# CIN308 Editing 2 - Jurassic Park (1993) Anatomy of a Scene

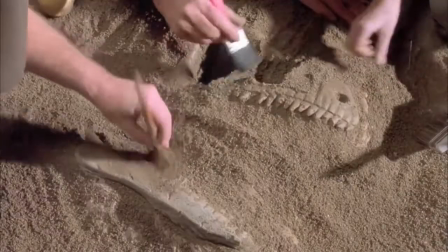Hello, I am Christopher Hendron, and this is my Anatomy of a Scene.
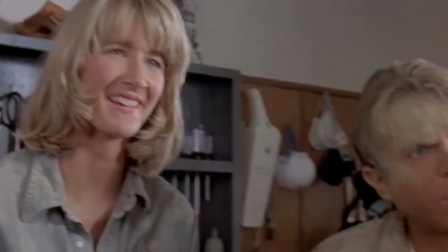I will be working with Oisin Donaghy.
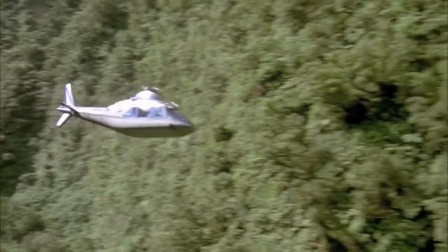We are currently studying editing cinematic arts at Oisin University, and today we will be talking about the
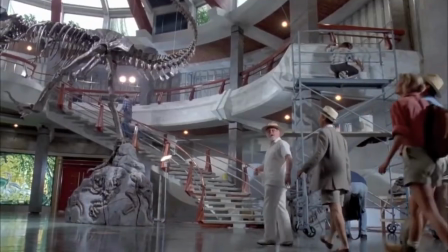Velociraptor kitchen scene from Jurassic Park 1993 by Steven Spielberg.
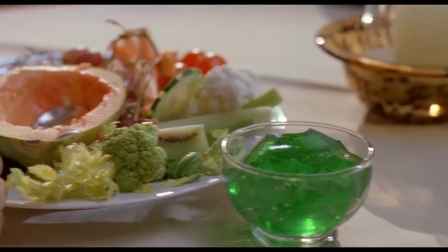After the electrical fence scene where Tim was injured, we see the two young characters Lex and Tim in the dining room eating.
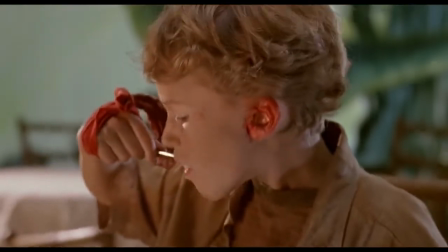This scene is the calming before the storm of the famous Velociraptor scene.
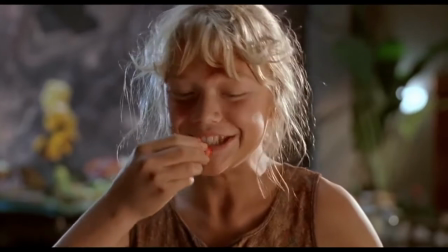Both the characters and the audience believe they are safe and the worst of it is over,
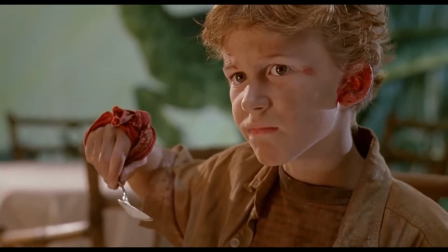leading both the audience and the characters into a false sense of security.
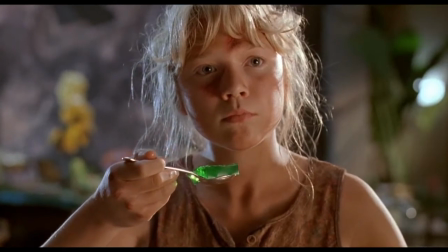There is a use of shot reverse shot between the two characters as we watch them go from smiling and laughing to sudden fear.
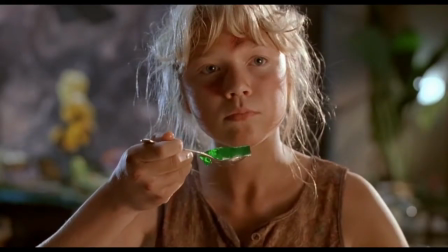The audience's attention is focused on the green jelly as it
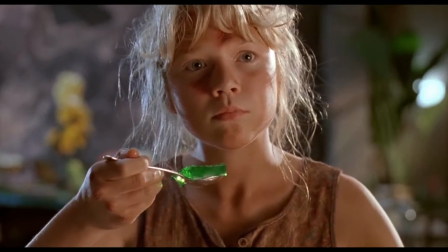has been placed in the center of the scene as we watch it shake.
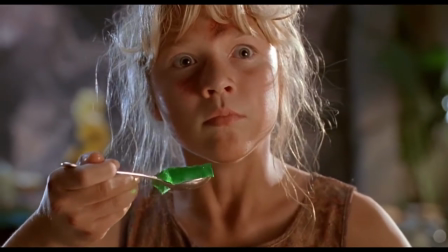The audience follow the jelly up the way towards the terrified face on Lex,
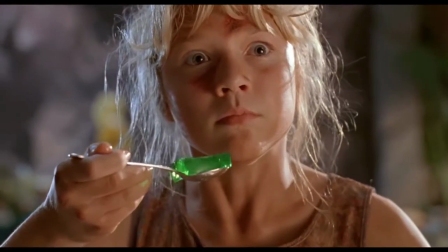which piques the audience's interest into what has caused the sudden change in emotion.
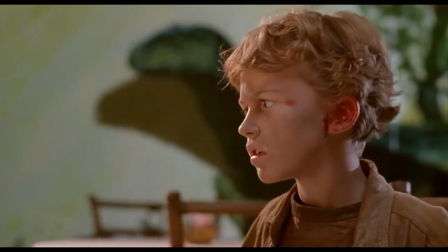The next cut is to a close-up of Tim's face as the shadows slowly take over more and more of the background,
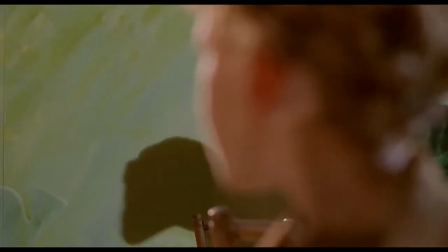making the audience question what is entering the right side of the frame, quickly focusing back onto an extreme close-up of Tim's face,
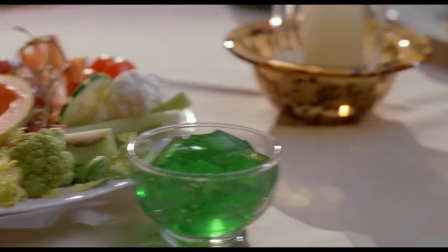making both the characters and the audience aware they are both in danger.
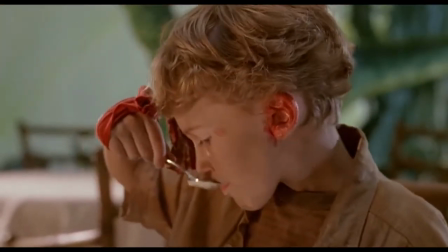This also means the audience don't know exactly what the shadowy figure was in the background on their first time viewing,
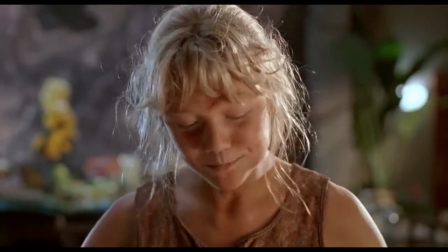as they didn't get enough time to figure it out.
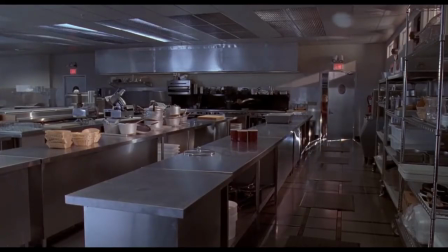Tim and Lex enter the kitchen, dimming the lights, making the scene of an ominous and dark setting which helps create an eerie atmosphere, which pairs well with the use of no music at the beginning of the scene,
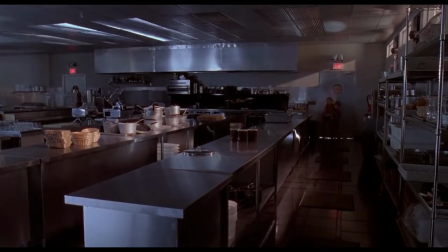as the audience can only hear the running of the two children, which placed as a long shot of the two characters running and hiding.
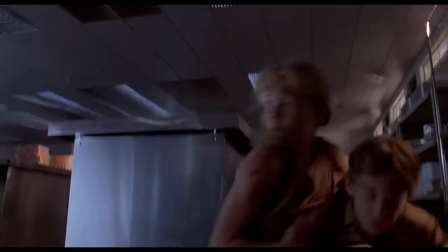This helps place the audience within the current scene as they get a full view of the kitchen while also being in the same view of the children,
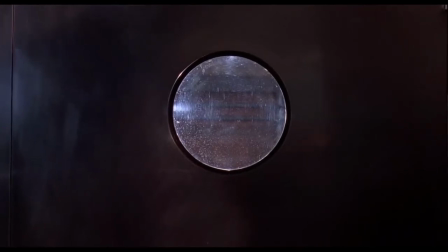helping place them in the tower of the scene. The next shot is a close-up of the door window as the audience get a view of the snout of the raptor,
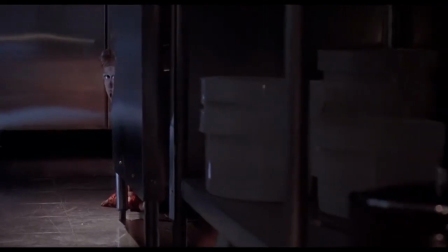making the audience question if it is a dinosaur they have seen before.
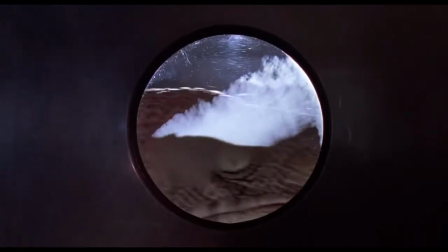The raptor continues to get closer to the door as the tension builds as the
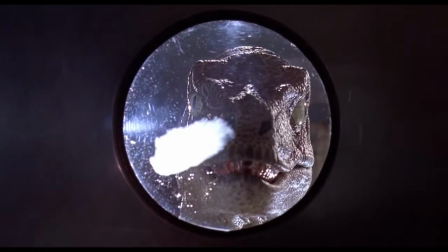audience slowly gets to see more of the current threat until the audience get a clear look at the raptor.
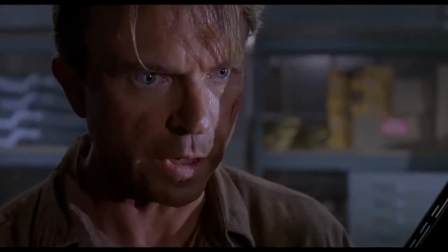Then we cut to a scene of a close-up of Alan Grant reloading a gun and says, "It's just the two raptors, right?
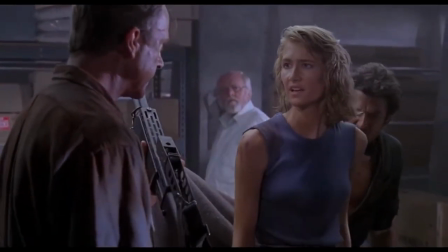You sure the third one's contained?" Which gives the audience knowledge of the threat and they know not the children are in danger,
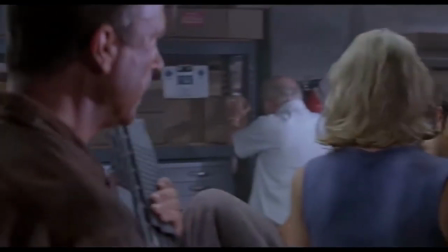which helps gives tension and the audience worries for the characters.
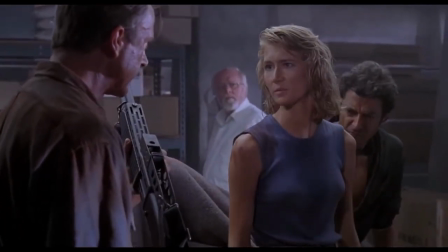Then when Ellie says, "I must have figured out how to open doors," it breaks tension and adds comedic effect.
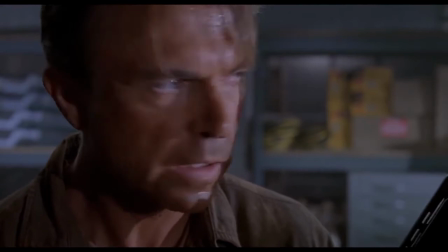The editor added this scene to give the audience information about the previous scene.
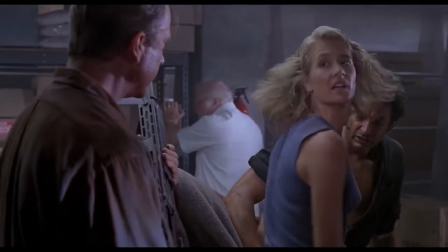The audience now know the danger not the children, as the editor decided to place the scene in,
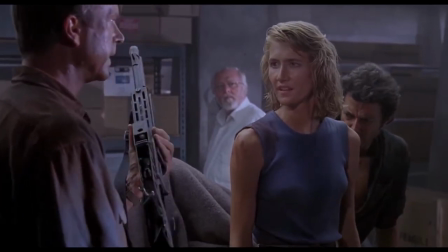as it shows that even the professional adults are worried about the raptors. Next we get a hard cut that returns the audience back to the kitchen.
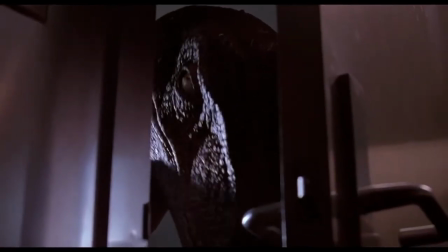There is a close-up of the door handle being opened by a raptor. This is the previous one that implied they couldn't open the door.
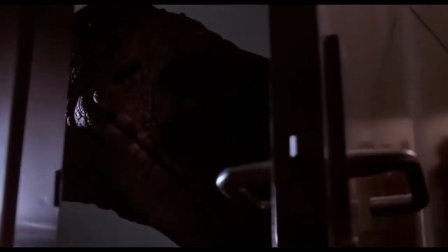However, the audience gets a clear close-up view of the raptor slowly opening the door,
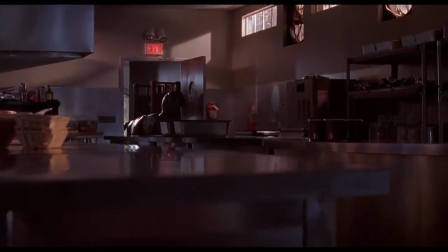which shows how smart the raptors are, which helps build up more tension as the children become more in danger.
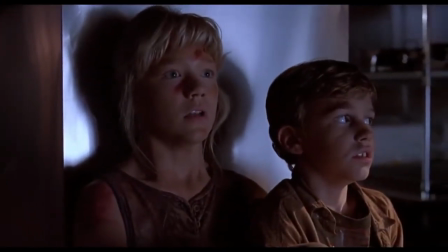As the door opens, the music slowly rises, peaking once the raptor have fully opened the door and enter the kitchen.
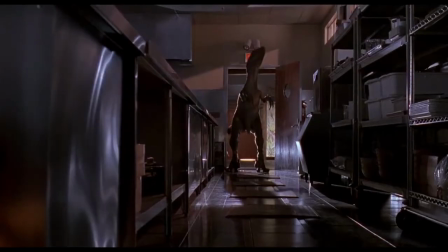We get an establishing shot of both the position of the raptors and the children, so the audience is aware of all the characters within the scene.
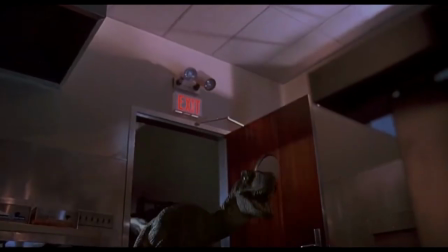There is a long pause on the raptors.
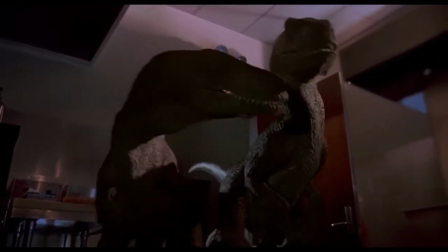This helps give the audience a chance to finally be able to see the raptors and fully understand the threat after using shots that teased aspects of the raptors.
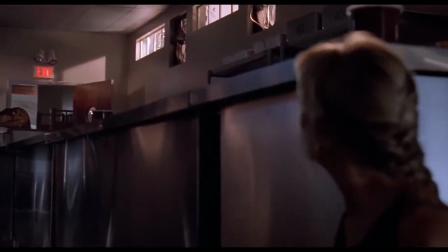The audience finally get a full view of the raptors.